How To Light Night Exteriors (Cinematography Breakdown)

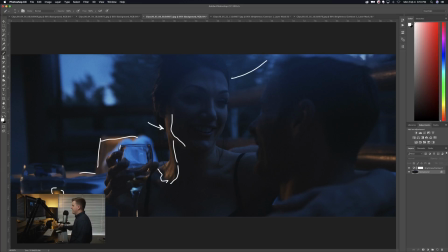492s
And then you'll notice here, as you look this direction, we've got this really nice soft light coming from the sky. Because the sun's not up yet, it's still below the horizon. Basically, the sun is lighting up the entire sky, and that entire sky is becoming a giant source for our talent. And so now we've got this really nice light coming in and
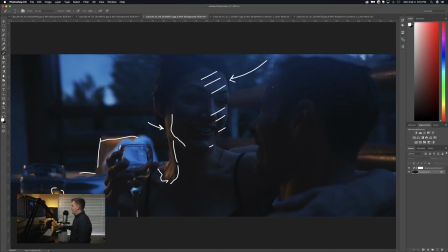512s
we've got this really nice soft light on her, and then also kind of wrapping around our male talent here as well. Okay, you can see more on her shoulder here, and it's just looking really, really nice.
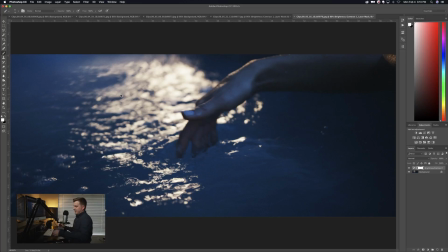528s
Moving on, I wanted to show this one because this is kind of interesting. Is that where we're at? Yeah, okay. So this is the last one, just to show you kind of the reflections that are happening. So we're getting some of these shots as well. Obviously, light reflecting off of water creates these really interesting looks, and so we've got
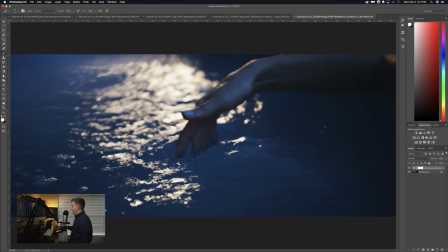544s
all these little, all this bokeh happening in the back here. We've got the reflections, and then where it's out of focus, it's all bokeh and creating this really interesting look, and then we've got her hand kind of in front of that.
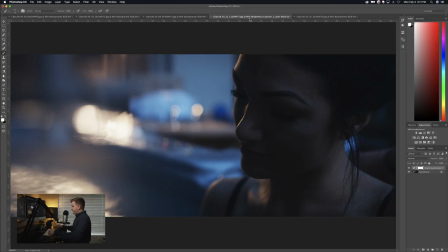555s
So that's basically all that's happening here. One other thing that I wanted to mention, we missed this one. Okay, so one other thing that I wanted to mention is that here's some more of those reflections like I was talking about, which is really pretty. You've got all this stuff, this bokeh happening back here. You've got this guy here, and then of course our reflections on the water.
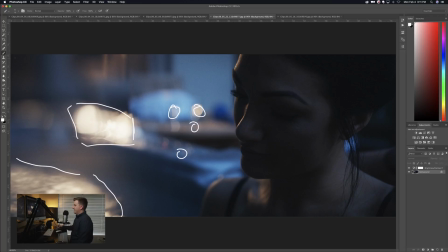575s
And then we're kind of supplementing that as well with that that piece of glass that I told you about that we're putting in front of the lens. So all of everything on this side that you can see how it's all kind of blurred out and hazed, that is because of that glass. We're just very subtly putting it in front of the lens, creating that look, and so it's just kind of making this really dreamy look that's really nice.
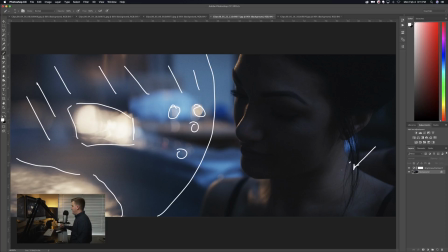594s
Of course, we've got the nice blue daylight hitting our talent here on the back of her neck, even on this side of her face. Just really pretty how soft this is. And then, of course, a little bit harsher, though still somewhat soft, that warm window light kind of coming through and hitting this.
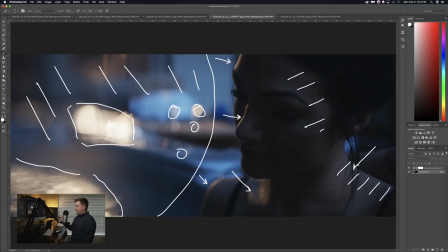612s
Okay, so very simple scene. There's not a lot going on here.
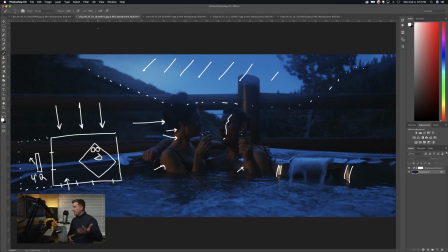616s
Like I mentioned already in this scene, we've basically got one light set up in a window, coming through, hitting our talent like this, creating this really nice dynamic look. And basically what you can take away from this is that sometimes the best way to light a scene
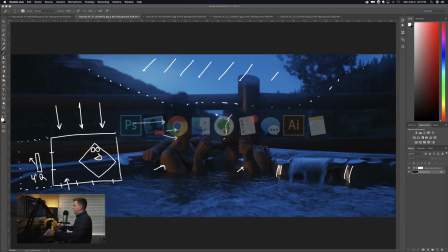631s
is really just to use the natural light that you have available to you and look at that natural light, see what it's doing, and then add light depending on what you want the scene to look like. And so rather than keeping the scene completely blue, like we could have with the blue hour, instead we thought about, well, where would some other light coming from? How can we create some complementary colors that are contrasting there that look really nice? Those kinds of things that we're thinking about. And so I came in and said, well, naturally there might be some light coming through the window, and so we've recreated that light in order to have it coming through the window. Anyway, there's a quick breakdown for you of one scene. We'll have more coming for you later. I hope that was helpful for you. If you are interested in learning more about lighting, I do have a course that's on sale right now called Lighting Secrets. So feel free to check that out. I'll put a link to that in the description below. And we'll see you on the next video. Bye-bye.